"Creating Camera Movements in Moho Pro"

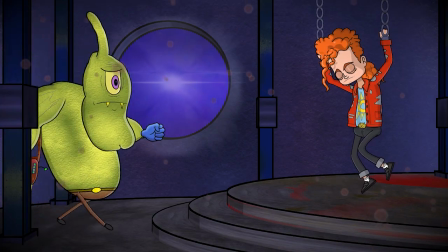Hey guys, this is just one piece of a multi-part course on assembling a Moho production.
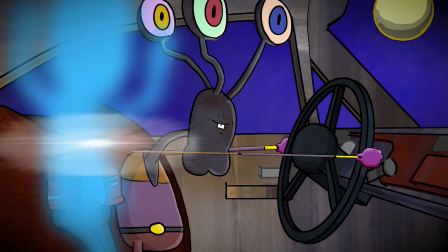If you'd like to follow along with me and create a cartoon from start to finish, you can check out the course on toonfiles.com.
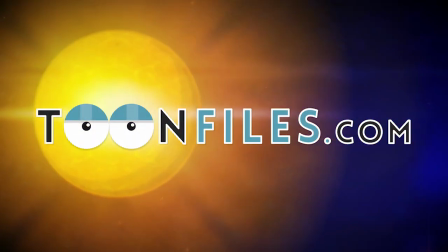Link is in the description.
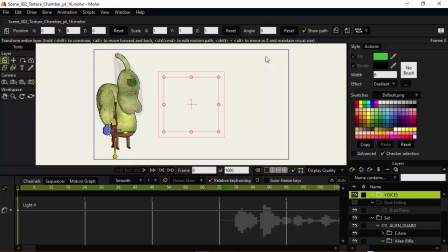We're now going to go in and add in camera movements to help build up energy with this scene. Because right now everything's sort of stationary and pulled back, and I think we could do a little bit more to spice things up.
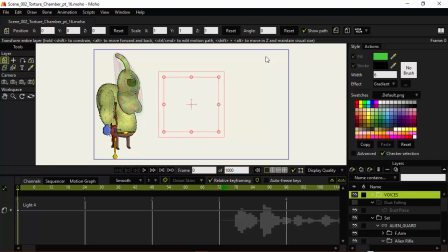And this will probably be the last major thing we do with this. We might go back and do some polishing near the end here, but after this, we should have all the major components in place for the scene, which will then allow us to move on to the third and final scene, except for the exterior shots where we have the chase occurring.
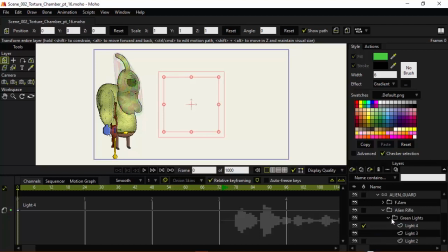But we're just going to come in now and make sure we bring everything back that needs to be brought back, so that way we can see the scene
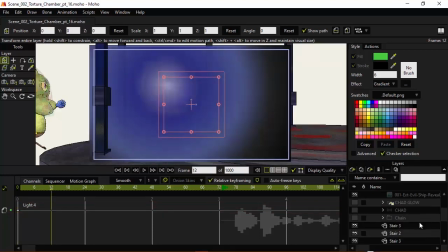as intended. So we have everything brought back here now. I'm just going to hide the filter layer.
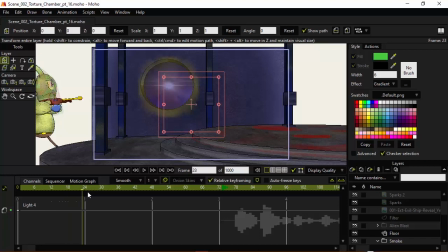And it's going to be a little bit difficult to come in with this because we can't really play it at full speed. But it should allow us to at least get a good idea here. And then once we render it out, we'll be able to see even more what we plan to do here.
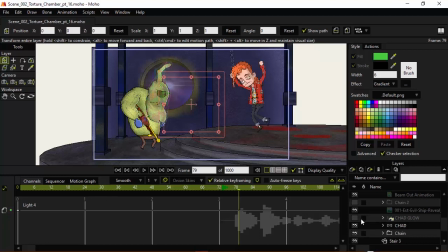So I'm just going to make sure we have the Chad character brought back in as well, just like that. So we have the alien come walking in.
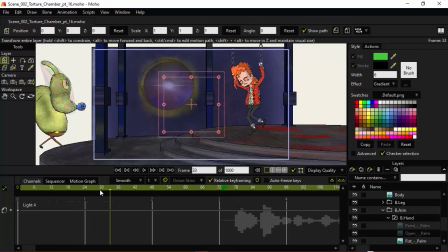So if we come back here, we have the shot of Chad hanging, and then we have the alien come walking in.
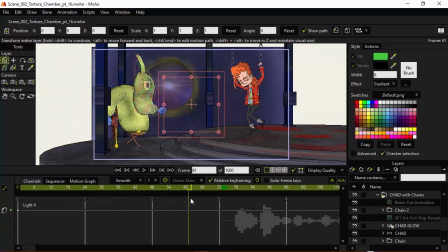I'm not sure if we really need anything. We could have a camera sort of panning along following the alien into the shot to kind of add some more excitement.
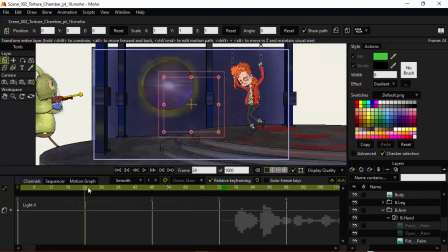But I do want to also establish this room, and I don't have a whole lot of time to do that. So I don't want to be doing a lot of cuts and pans within this first 3 seconds and throw everyone off. I want to give the audience just a chance to sort of take in what's going on here,
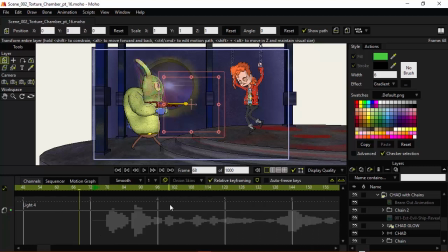and we can then do some other camera movements after that.
I will ask you only once more, where is the serum?
So when he says, where is the serum, maybe we should do a close-up where he aims the gun.
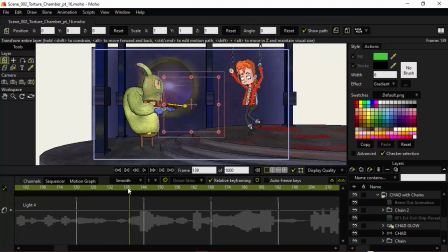Once more, where?
So perhaps at 138 we could do that. Let's grab the track camera tool, click once on the scene to establish a key, and we're just going to go one frame up.
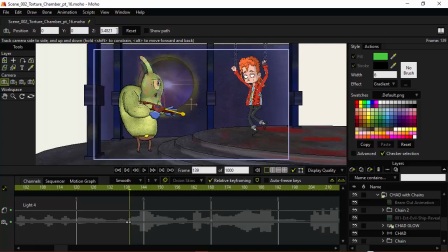So that way we are on 139, and I can come in now, and using the Z property of the camera, we're just going to push this in a little bit.
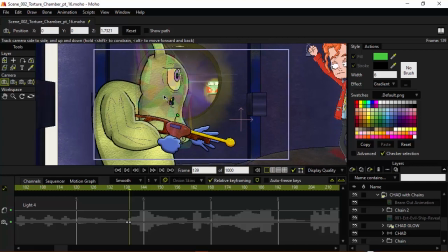And as you can see, as I'm doing this, we kind of get that van in shot, which isn't a bad thing.
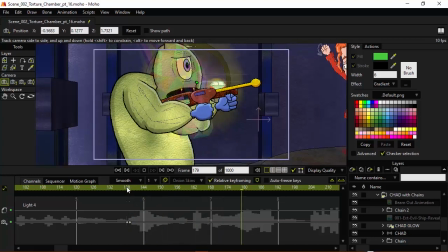Let's just see how that looks first.
Where is the serum?
And I might hide the van during that. We'll see. But let's just concentrate on the camera right now, and then we can focus on that near the end.
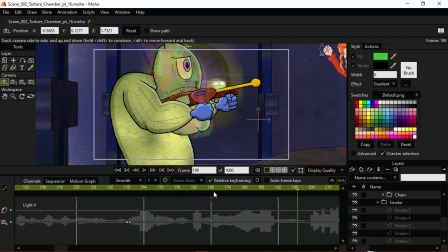Where is the serum?
So right after he says that, I'm going to do a pan over to Chad. So at 198, I'm going to insert a key with the camera. And let's say at 206, so a little bit into the dialogue, we can just pan over.
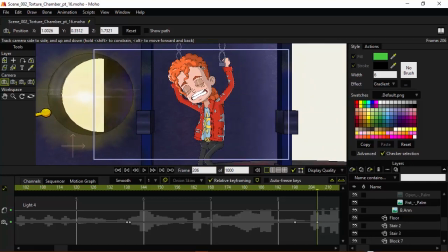Just like that. And we want to make sure that we keep this all within the bounds of where it needs to be. Obviously, we have some things going on here with the background now, with the space background, since we are doing these pans, and we have some issues with the arms connecting with the chains.
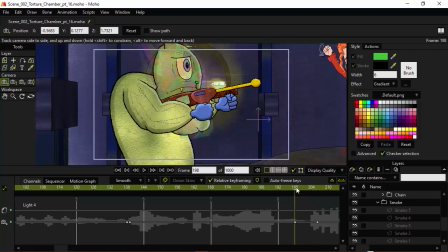But again, we're going to focus on that stuff next. We're going to just keep going right now with the camera movements.
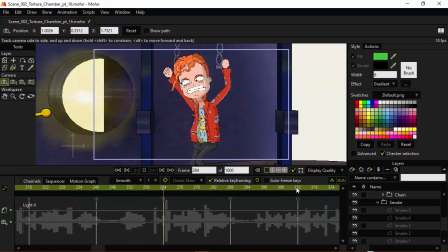And I'm going to tell you one more time, you abducted the wrong guy. I just make animation tutorials.
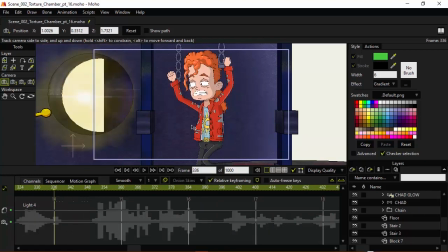Okay, so right after that dialogue, let's cut back
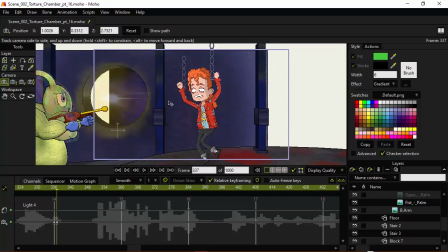to the establishing shot here, kind of like this, and we're going to show the lightning now.
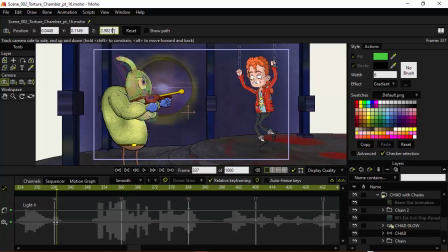We're going to do just a little bit of a closer shot, perhaps, maybe, just like this,
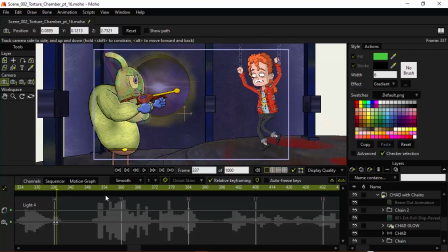so you can kind of have that going on now.
Ow!
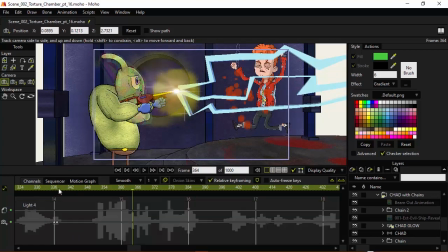And actually, that might be a little bit too close, so we're just going to go back to that frame and kick it out a little bit more.
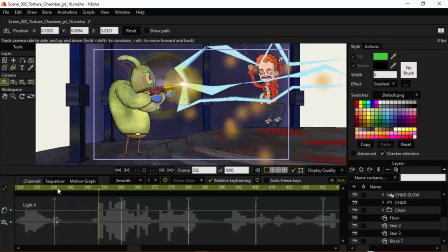Something about like that should be fine. Ow! I just really want to show off that effect.
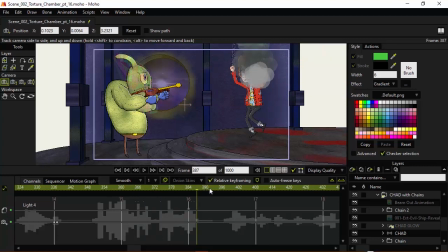Okay. So at 396, we're going to add another key, and we'll do another zoom in on the alien when he's talking.
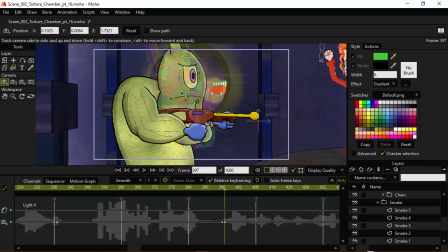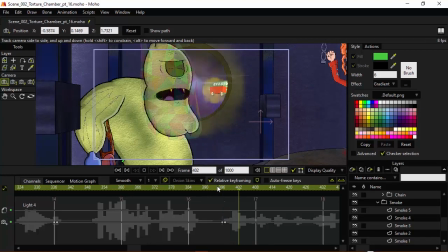So about like that.
That was the low setting.
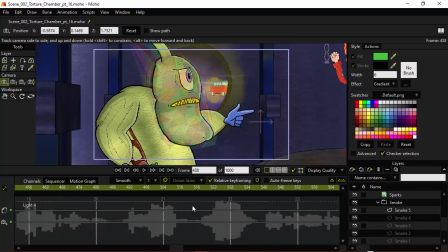Let's go 444. We'll add a key. And then at 456, we can do the pan over.
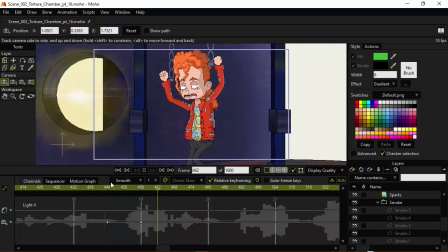I don't know what to tell you, dude.
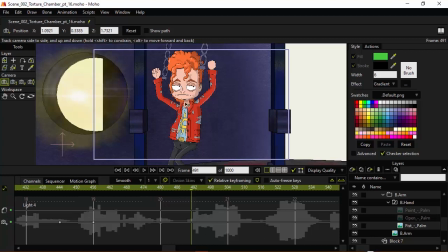So we have that line, and then let's insert a key at 492. And we're going to go just one frame in to do a quick cut back to default here.
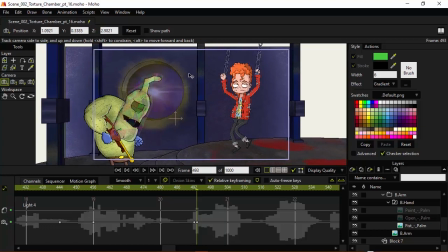So let's come in like this and bring it back in.
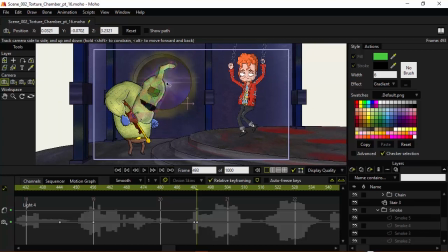And we can zoom out a little bit more. So about like that.
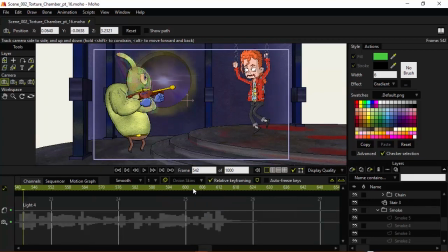The serum now! I have some vitamin D in my pocket here. Would that work?
So now we have the gun powering up.
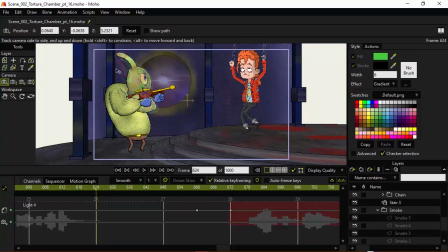And that's what we're going to do, a close-up. And remember before I was talking about doing a whole new scene for this, but we don't need to. We're just going to pan in on this here. Make sure we just zoom in.
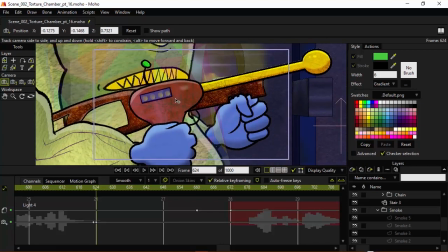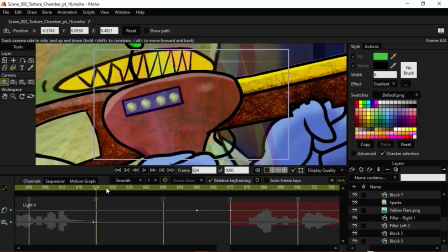So we got a pretty good close-up there. So it's going to vroom. And again, it's hard to tell because we can't really see that transition with those layers. But we have the lights going from green to red.
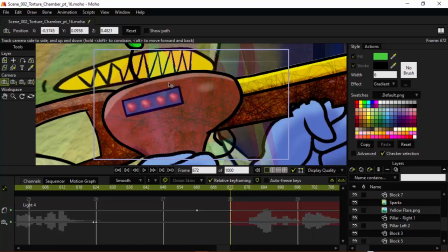And at 672, we can just kind of bring this back.
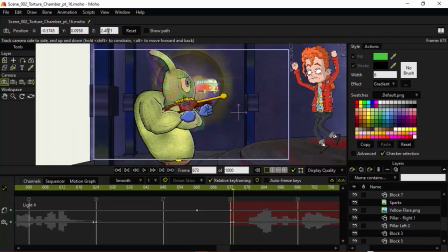So we'll add a key at 672, and then at 673, just zoom out to show the characters again.
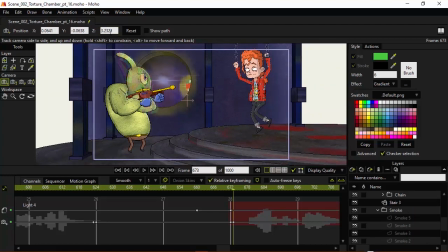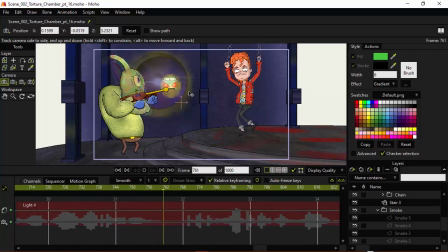Last chance. I always knew it would end this way. Abducted from my office while recording tutorials, and tortured by aliens. Just like Grandpa.
I want to leave that shot as is because I want to show the van.
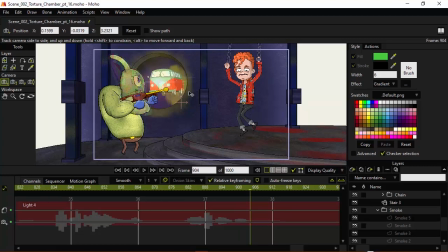We could do a close-up of Chad while he's talking there. It wouldn't be inappropriate to do that. But since we do want to show the audience that there's something going on outside of the ship, we do want to keep the focus here as wide as possible and as interesting as possible.
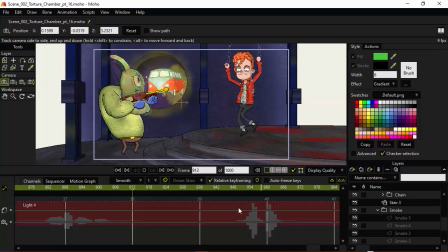So we'll just keep it like that. And then we have the zoom out effect.